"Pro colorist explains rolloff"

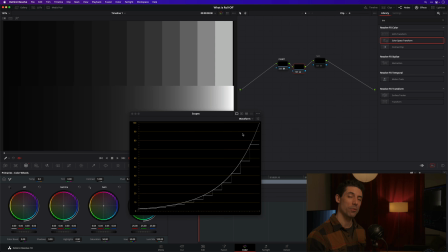That's a pretty gnarly compromise and one that we don't want to have to make. This is where roll-off comes in. What roll-off says is that at a certain point in the tone scale,
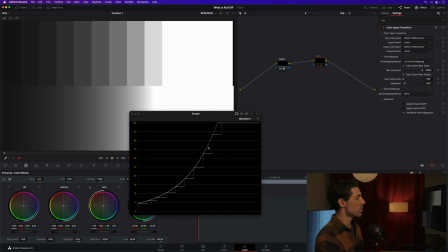we are going to slowly start to reduce the distance between these patches so that we are reducing contrast in that area, but we are maintaining contrast or the relationship between tones in the middle of our tone curve, okay?
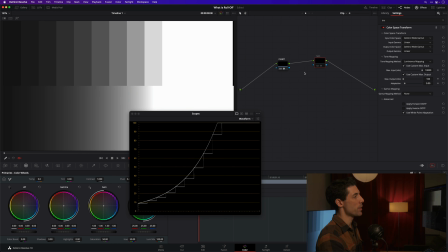Here's what that looks like in Resolve. I've used a color space transform to do some luminance mapping. Now check out what happens when I turn this on. All of a sudden, I can perceive the individual stops that were obscure to me just a minute ago here visually,
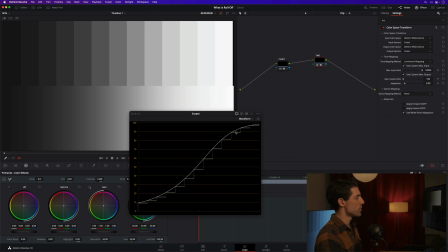and you can see in the curve that my waveform is drawing for us that I have rolled off those highlights. This shape that you see right here is where that term comes from. This is what roll off really means, is we are taking the relationship between these patches and we are closing the gap.
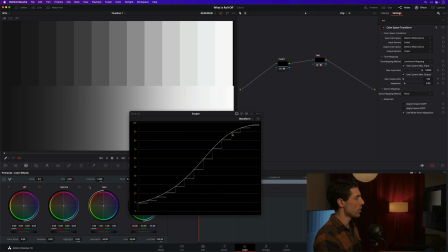You can even see, look, the relationship is getting smaller and smaller and smaller and smaller. So we are losing contrast in the upper register of our tone scale, but we are gaining the ability to discern distinct patches,
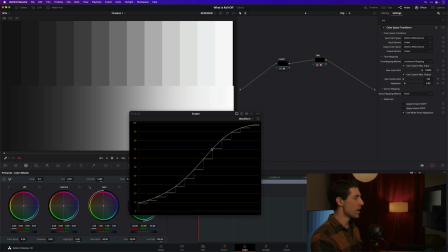distinct tonalities, and that loss of contrast is only coming up in this region, and our mid-scale or our mid-tone contrast down here is remaining almost completely untouched, as you can see.
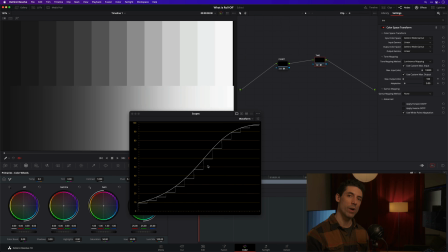That's roll-off. That is the fundamental definition of roll-off, is it is a way of taking large dynamic range and compressing it into a smaller dynamic range in such a way that we can see the details that we want to see from the original image,
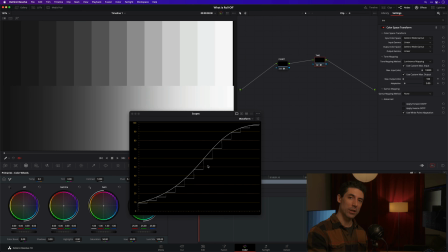but without completely darkening or flattening out the entire image. Okay, that's the fundamental definition of roll-off. And really what we've just done here is one of two forms of roll-off that I want to talk about today.
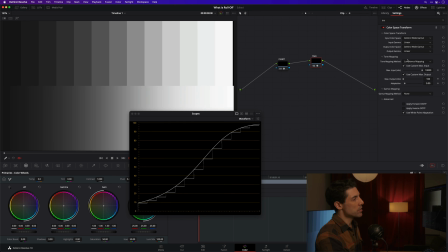It's a technical form of roll-off. This roll-off has some parameters to it, and maybe there's some taste or some judgment calls involved, but it's really just a technical form of the use of the term, or the use of the tool,
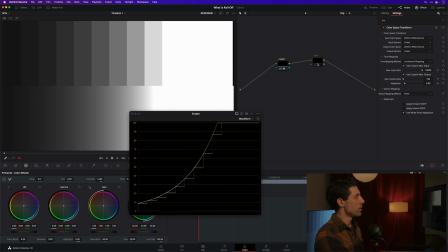I should say, because all I'm trying to do is fit the camera or the source into what the display can do, right? It's really not creative in nature. But roll-off can actually come in another form. Roll-off can come in a creative form. So we can say that, hey, in addition to the technical tone mapping
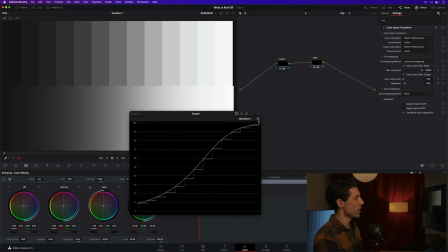necessary to fit my scene's dynamic range into my display's dynamic range, I actually want to introduce some additional roll-off. Let's take a look at how that would work. I'm going to turn my clips on here for a second and go to a fresh clip.
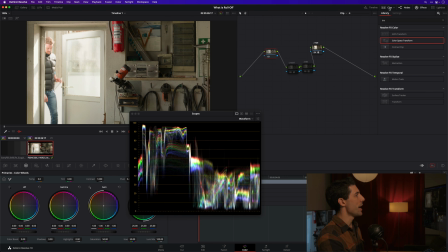And if we look at this image right now, we can observe that I'm already mapping it.
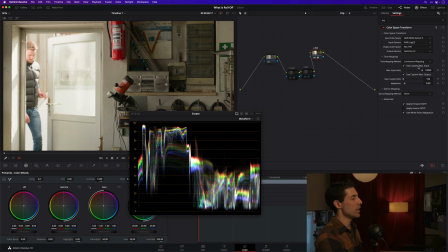I'm using the same luminance mapping scheme that I was using just a moment ago on our chart. And you can see that in turning this luminance mapping on,
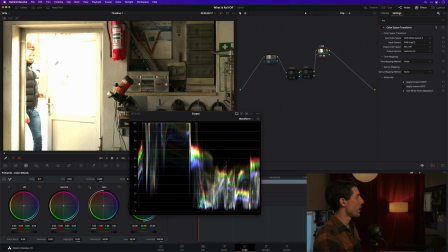I'm doing a much better job of holding on to these crazy highlights out this door than by having no tone mapping at all. So I'm doing exactly what we were doing in the prior shot. This is just technical roll-off.
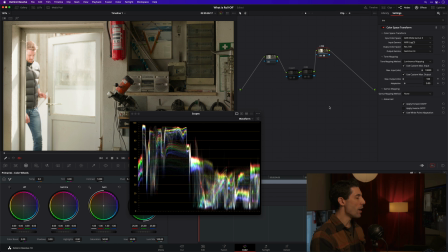Now, what if in addition to this, I want to shape the contrast in the highlights even further? There's lots of different ways we can do this, but one great example of how this might work would be to use my Kodak 2383 LUT.
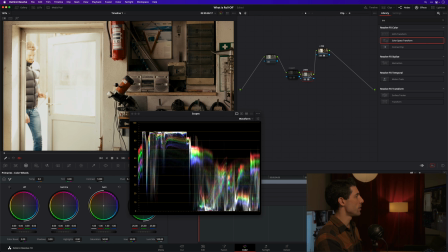I'm going to leave the link for this LUT in the notes for today's video as well. This is a free download you can grab. It's a great look to work underneath, especially if you are working color managed, like I encourage doing here on the channel.
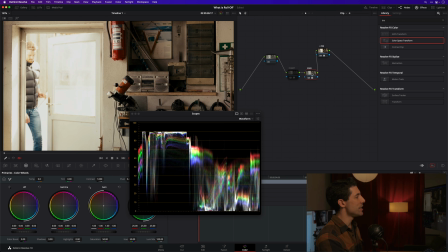So this is my 2383 LUT, and this is going to indeed introduce a form of creative or preferential roll-off. And if we want to get a better sense for how that works, let's turn off our output transform for a moment,
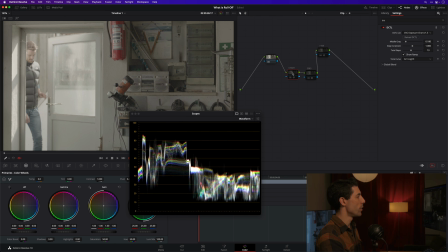turn this LUT off, and I'm going to turn our handy dandy chart back on for a moment, just so that we can see a grayscale ramp for a second.
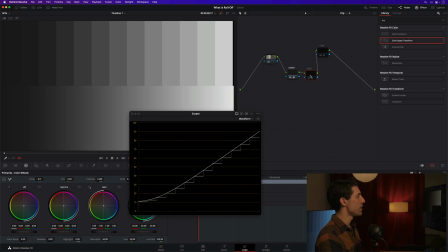And we can now look at the way that this LUT affects this ramp. And you can see that my highlights are being rolled off.